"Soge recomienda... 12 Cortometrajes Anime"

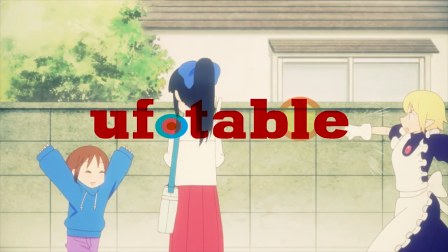514s
Resulta refrescante ver como un producto que se asocia al estudio Ufotable no hace uso de un ordenador más allá de lo necesario,
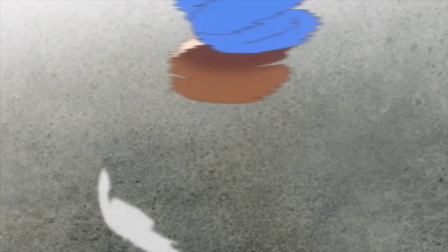520s
bien que su animación únicamente cumple como herramienta para potenciar el impacto de sus desternillantes bromas.
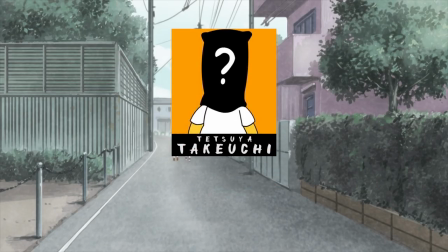526s
Tetsuya Akeuchi consigue normalizar todas estas hartas de situaciones políticamente incorrectas gracias al uso de los ritmos y a una sabia elección de los actores de doblaje,
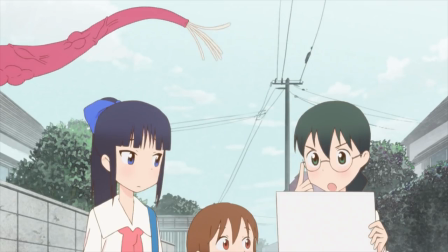534s
pero al mismo tiempo no deja de recordarnos en ningún momento el hecho de que estamos ante una obra de comedia.
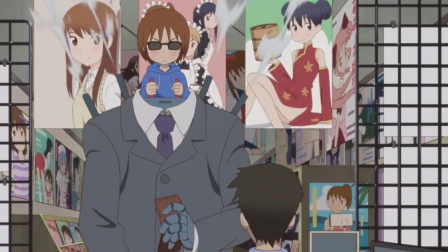539s
Su secuela de 30 minutos no creo que llegue a ser tan buena como este corto en cuestión, dado que su secreto,
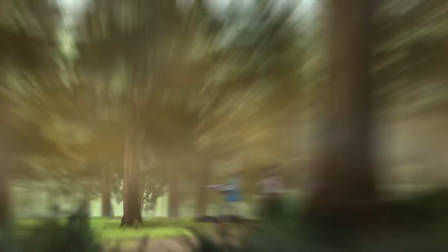545s
en mi opinión, reside en cómo consigue condensar todo ese cúmulo de desvaríos en tan solo 6 minutos.
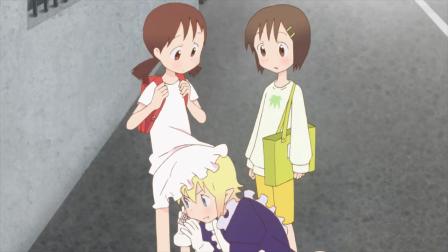551s
Una obra en la que acercarse a la entrepiedna de una niña pequeña para obtener cobertura es el pan de cada día.
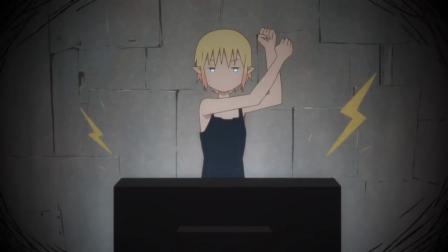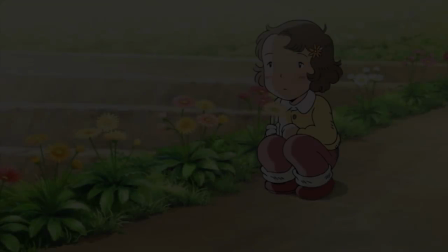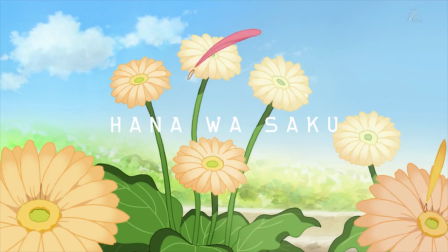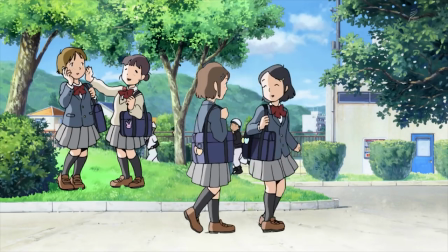575s
Técnicamente, esto es más un videoclip que un corto de animación, pero ya que tiene un componente narrativo en sus escasos 4 minutos,
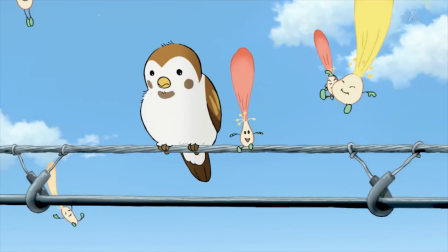582s
dejad que me tome la libertad de contaros esta historia.
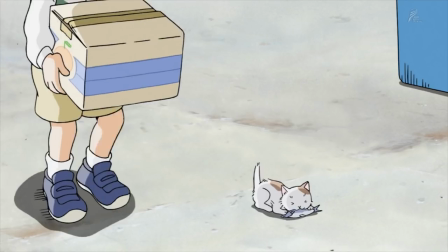585s
Hana Wasaku es una canción que fue compuesta por Shinji Iwai y Yoko Kano en 2011 bajo el único objetivo de apoyar a la población de Japón.
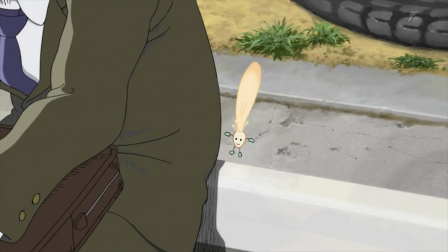593s
Una población que vio como parte de sus vidas desaparecía tras el terrible terremoto de la costa del Pacífico y su posterior tsunami.
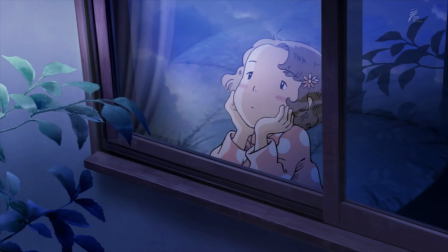600s
Dos años más tarde llegaría este videoclip de la mano de Tsunao Katabuchi y Estudio Mapa,
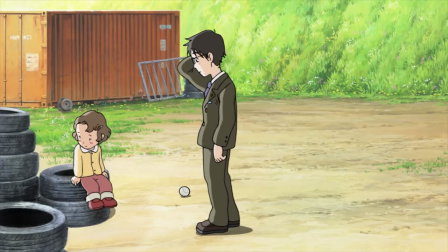604s
y a pesar de que su simpleza puede quedar oculta dada la profundidad y relevancia de la canción que acompaña,
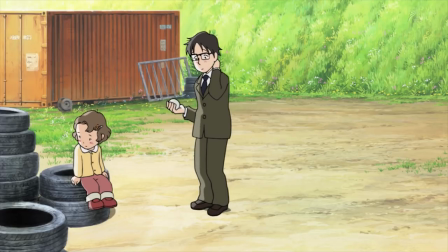610s
creo que sigue siendo una labor destacable. Su mensaje es un canto a la esperanza.
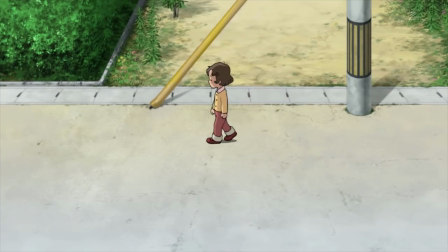615s
Versos que nos hablan de que, a pesar de que todo aquello que dejemos atrás algún día pueda caer en el olvido,
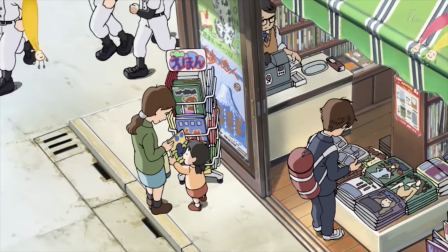621s
o por mucho que suframos o hagamos sufrir a los demás en una situación determinada, con el tiempo las flores volverán a florecer.
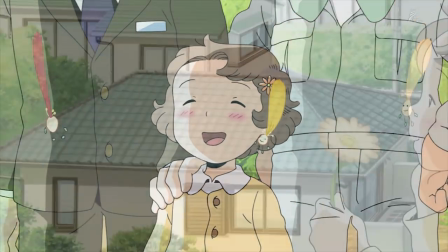627s
Y esa imagen que proyectan nuestros recuerdos de una forma un tanto agridulce, no será más que carne de nostalgia.
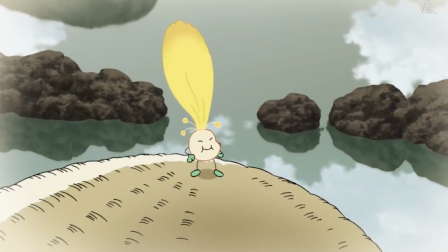633s
A día de hoy, sigo sin saber si este videoclip es tan bueno como creí en un principio,
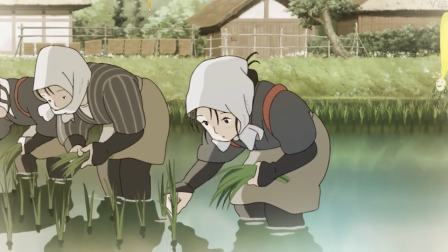639s
puede que sea por la belleza de sus estrofas o porque simplemente la herida que Katabuchi dejó en mí tras ver en este rincón del mundo siga estando presente.
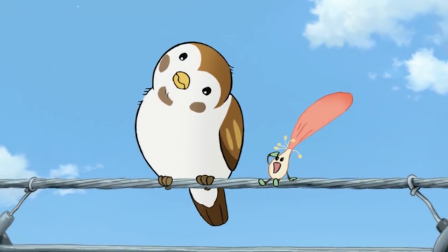646s
Pero desde luego, cada vez que vuelvo a experimentar la paz que esta pieza tiene para ofrecerme, me es imposible llegar al final sin derramar una simple lágrima.
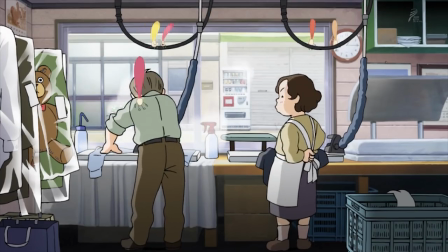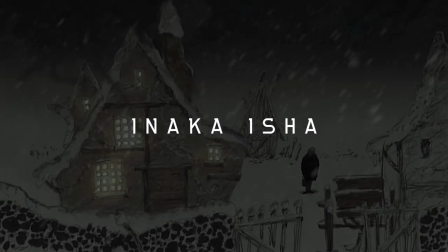699s
Inakaisa, a Country Doctor. Empecemos por el principio.
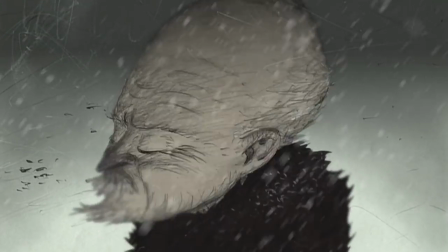703s
No soy inexperto en Kafka, y mi relación con él podría resumirse en que su nombre me viene a la cabeza cuando me topo con la palabra metamorfosis.
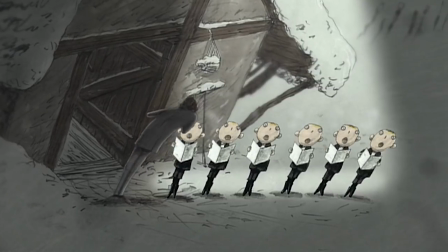711s
Sin embargo, a pesar de que Inakaisa pretende adaptar a la animación el clásico relato del escritor checo,
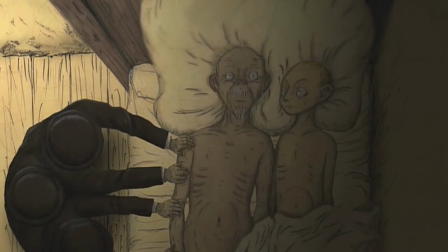717s
creo que no es necesario el ser conocedor de sus historias para poder disfrutar de esta obra de arte.
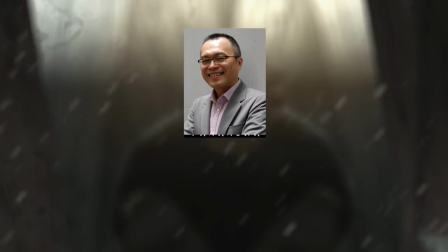722s
Koji Yamamura, ya conocido por sus animaciones de corte experimental,
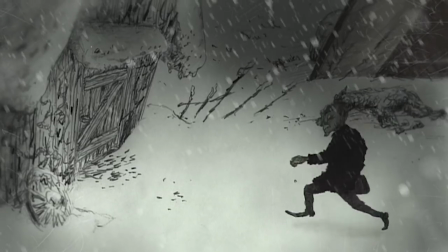726s
centró sus esfuerzos en potenciar los principios clásicos de la animación que implantó Disney hasta lograr una pieza
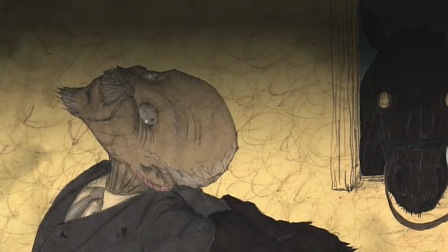731s
en donde los límites entre la expresividad y el propio surrealismo resultan un tanto difusos.
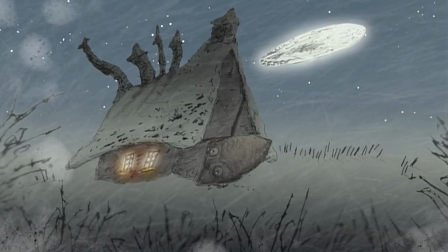736s
Sus irregulares y sucios trazos y la presencia constante de esa atmósfera opresiva cuya dimensión recuerda la de una mismísima pesadilla hacen que su gusto por la psique
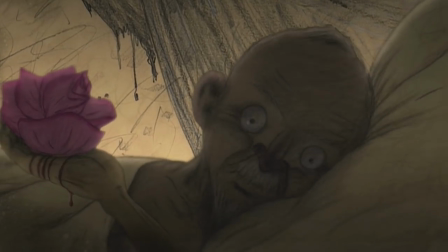744s
humana o temáticas como el papel que nos impone la sociedad y el egoísmo consigan brillar de una forma especial y aterradoramente redonda.